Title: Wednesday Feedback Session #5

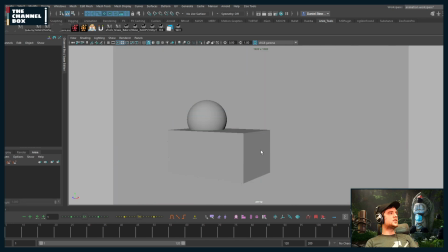[18:17]
Okay, so this is essentially what you have here. But what I think you can do is you can pull in and make it way more of an upshot of something along these lines. That way you can have like the tentacles like hanging over the chest, and he seems much, much more intimidating.
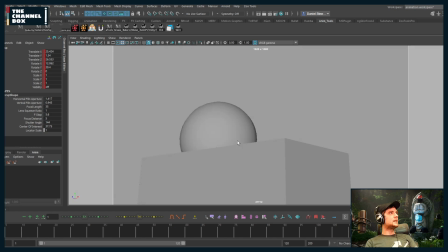[18:40]
So you go from here to here, which I think this is a lot more intimidating. And then let me go ahead and turn on manipulators.
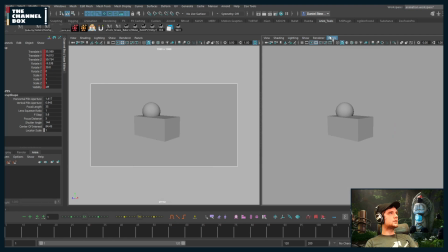[18:52]
Okay, I need to create another camera.
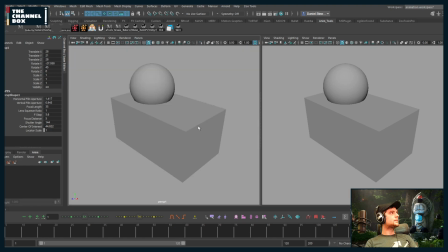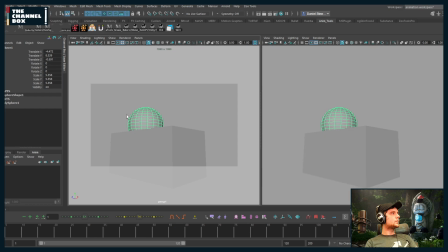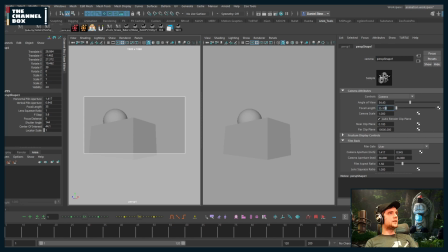[19:08]
I would probably use something around like a 50mm lens.
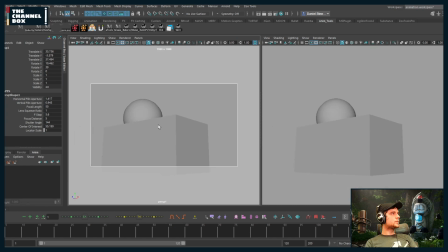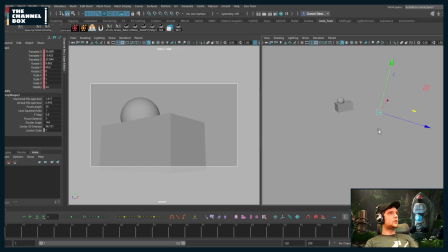[19:32]
And then I would probably just do like a linear pull out of the camera.
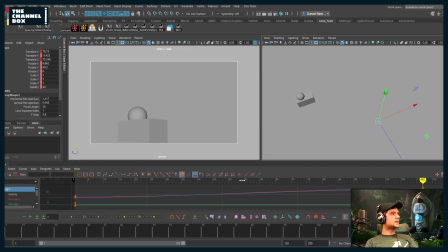[19:47]
And then slap this to linear.
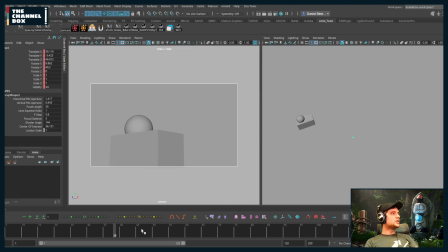[19:56]
Something along these lines is what I'm thinking. So like you're gonna hold it until he starts like walking backwards. And it's walking towards camera, but as he walks towards camera, it's gonna start coming. And this is way too quick. Like I think your shot is overall 600 frames.
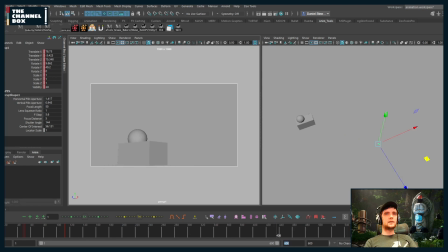[20:18]
And he hits at 394. And then he starts coming towards camera at 265.
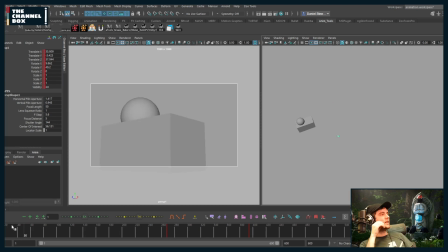[20:36]
So this is essentially the camera move that I'm thinking is like it holds, he's talking his dialogue, and then as he starts coming towards camera, it's just like a slow, steady pull out until he gets like super close
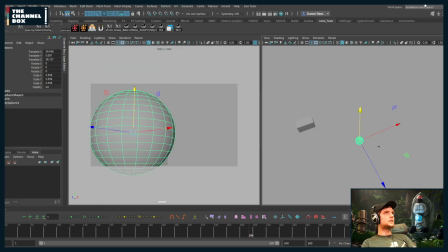[20:52]
towards the camera here. But yeah, that's what I'm thinking composition wise.
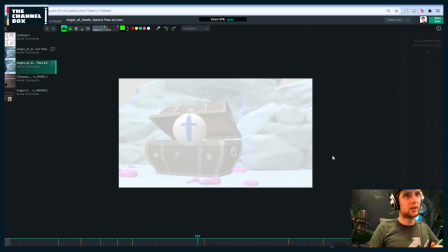[20:59]
I think that could work, but also the other one that that we talked about of him tapping on the glass would work, but you'd leave the composition the same. That way you could have the finger on the glass.
Let me tell you something.
And then another note I had watching,
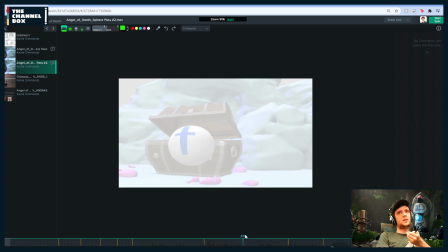[21:20]
I like the slow, intimidating way you have him walking towards camera, but I think you need to spice it up a little bit before and a little bit after. So you still keep very snappy, fun timing. Because right now, all of his movements are just a little too slow, a little too linear.
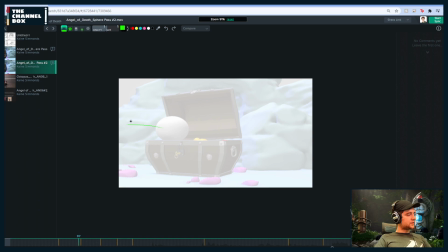[21:40]
So if you have him looking off screen here, I think you should hold it, and then you hear thump, thump, thump, thump, thump, or you see his finger on it, whichever you go with, and it's like boom, and his head just like snaps around, like boom, and he says his line of, Tell you something.
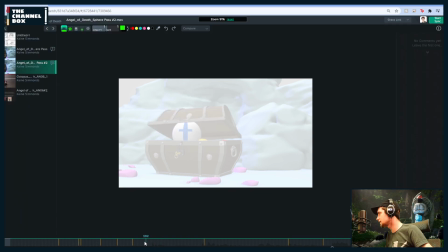[21:58] "Let me tell you something."
So like he's just like sitting there, and it's like boom, "Let me tell you something," and that will spice up, make it snappy, make it super fun timing. So that way when he starts coming towards screen super intimidating,
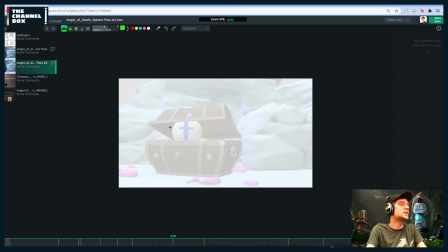[22:12]
it'll be linear and slow like you have it, and it'll be more interesting because then you'll have contrast of a snappy move before that.
Had hot baths.